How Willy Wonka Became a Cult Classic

And he said, you mean if we don't do that, you won't do the part? I said, yeah, that's what I'm saying.
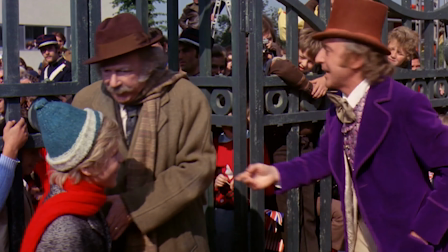[12:16]
And this is our glimpse into sincere connection, and also a pivotal character development scene for Wonka in his likability and trustability. A true trickster archetype. This is not the same Wonka from the book, and Johnny Depp probably played it more accurate.
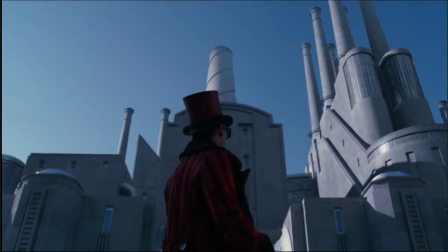[12:32]
An eccentric, who maybe should be villainized more than loved. I mean, there's the slave labor and all, and firing everybody in the town causing Charlie to be poor.
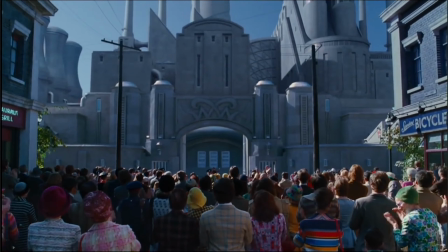[12:41]
But this is a fantasy, a surrealist, absurdist comedy. I mean, the first half of the film is broken up with all these brilliant cutaways that would hold their own within modern sketch comedy.
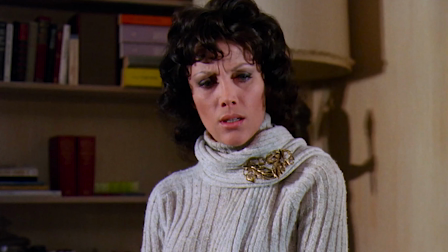[12:52] It's your husband's life or your case of Wonka bars. How long will it give me to think it over?
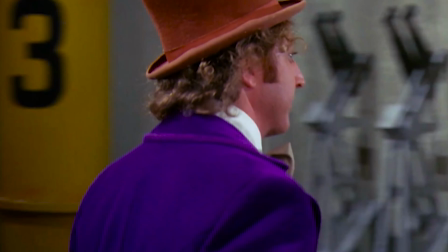[12:58]
And Gene Wilder's Wonka and his performance exists. It is on another realm and it is on another level that connects to kids.
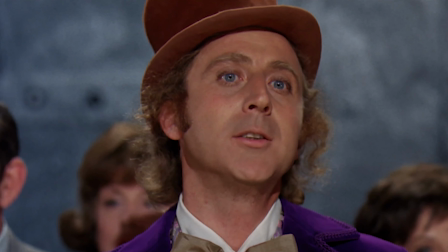[13:06]
Even today, my three-year-old son loves it. And its lessons resonate in a way that's it's hard to examine with a modern lens.
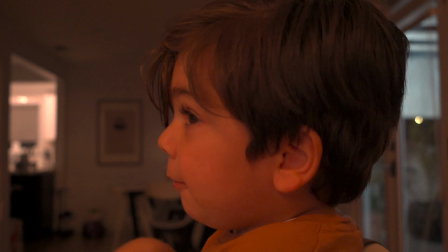[13:12]
And if we really can think of the Oompas as like magical people like Smurfs who worship the cocoa bean and Wonka's factory as their paradise,
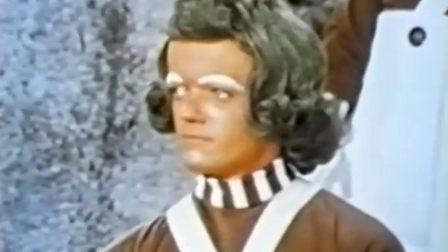[13:21]
which is what we're meant to believe,
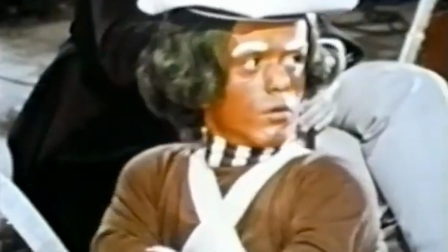[13:23]
then Wonka is not a colonialist but a generous candy man who saved and houses refugees from almost certain extinction but at the cost of his own townsfolk who were stealing his patented recipes from him.
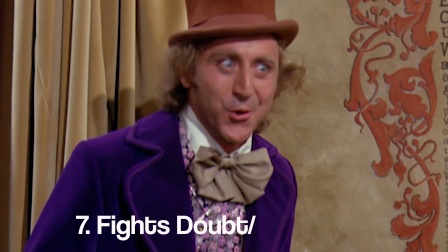[13:35]
So who's to say what's right? So next, we fight doubt and evidence that we're heading in the right direction.
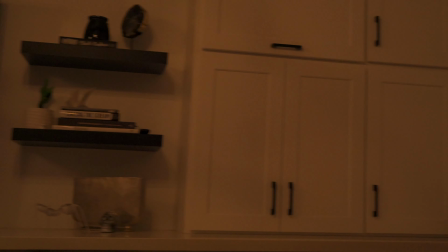[13:44]
And boy, is this the payoff for Charlie, the audience, and his dreams.
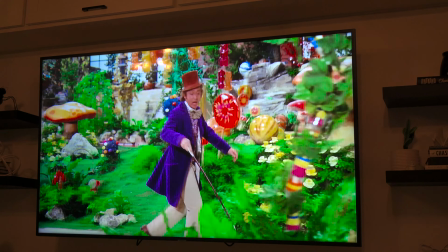[13:48]
And even with his wounds and misperception, he must be feeling special now.
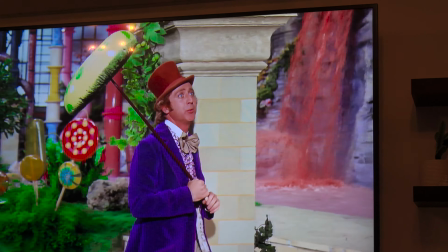[13:54]
Now comes our midpoint, our first moment of awareness that there could be negative consequences for seeking such a superfluous goal and victim number one is our poor Augustus Gloop.
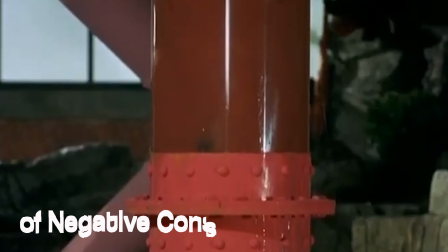[14:07]
And part two of act two begins as obstacles arise, remember, and our antagonist begins gaining momentum.
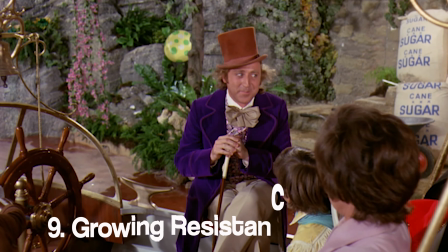[14:14]
Is our antagonist Wonka himself? The boat ride may indicate that.
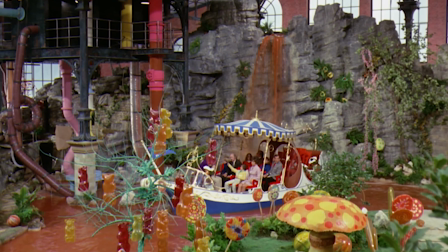[14:19]
Or is it Slugworth who we see again here and his offer hanging over our heads? Is it Grandpa and his questionable morals? But things do get dark and in a way most kids' movies never do. However, I believe this is the allegory of Plato's cave.
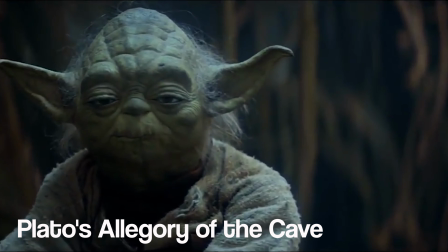[14:34]
Now, that metaphor of the cave is done in many great films, again from Star Wars, The Matrix to the Lego movie, but it deserves more time here than I can give it.
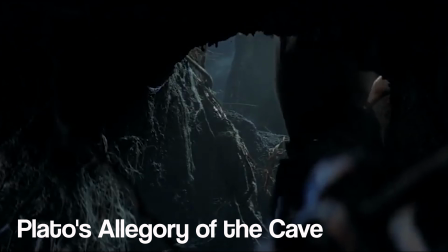[14:43]
So if you're a writer, you should again Google Plato's cave. So our characters plan starts to derail. Relationships are in jeopardy. One by one, victims get picked off by their own character flaws.
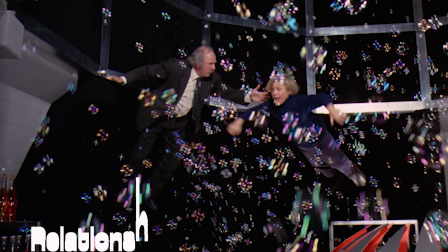[14:54]
And then our all is lost moment, which should happen at page, you know, 90,
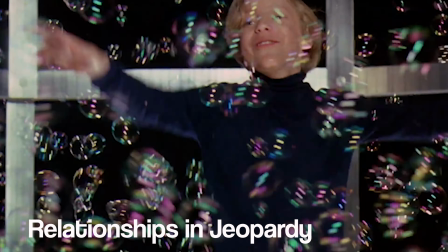[15:00]
comes a little bit early at minute 80 but the film's run time at only 100 minutes so it makes sense why it's a bridge and why it happens now.
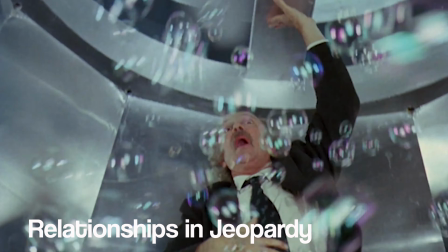[15:08]
But our all is lost moment begins with a fizzy lifting drink kerfuffle,
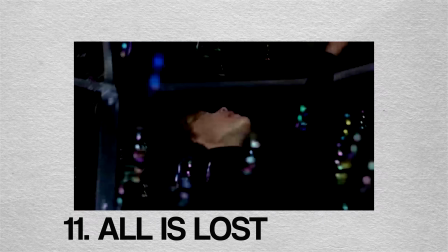[15:13]
and I'm not sure why I said kerfuffle but it sounds like one of Wonka's own creations.
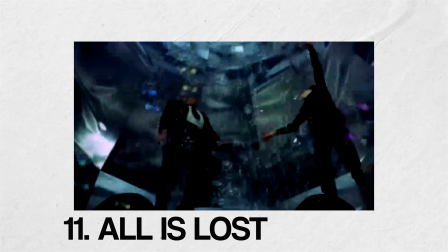[15:18]
But anyways, but this moment is great because it emphasizes our two leads main conflict.
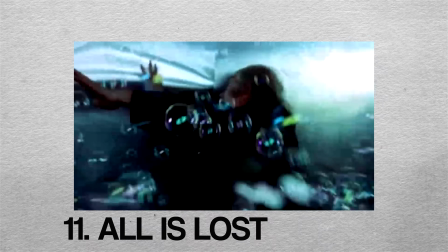[15:24]
We have Grandpa Joe who really is more of the child here with more selfish and immature and in need of more immediate self-gratification.
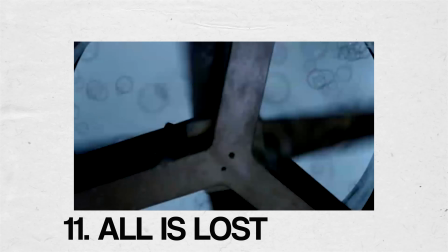[15:32]
And if anything, the Oompa Loompa should be singing a song about him dragging him out. Whereas Charlie, the more responsible breadwinner,
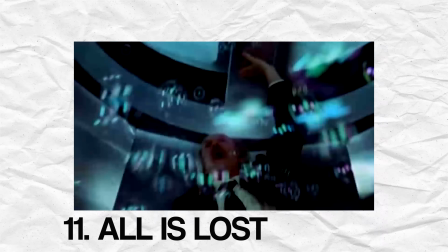[15:40]
prefers to delay gratification and follow the rules, but has a moment of weakness or maybe strength.
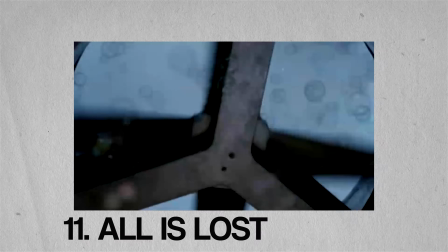[15:47]
He gets to act like a child for the first time and let his guard down and allow Grandpa Joe to persuade him to go off the beaten path.
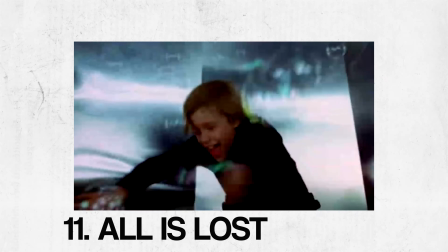[15:54]
Yet strangely, they both go unnoticed, but we later learn they don't. However, the breaking of the rules does not get them their own loop of lyrics.
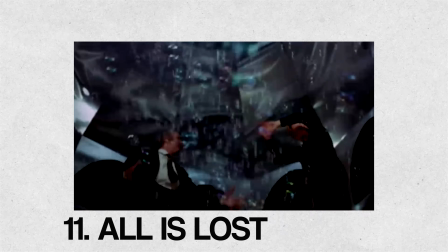[16:03]
But there is a moment where all is lost, which seemed to propel us to act three. With the emergence slash shift in consciousness and a decision to make things right.
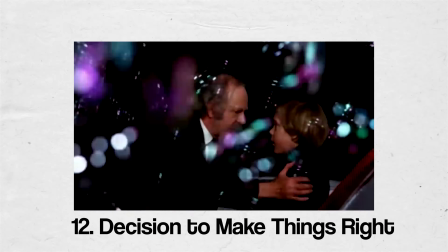[16:14] From now on, we keep our feet on the ground. Come on, let's get you up to the others.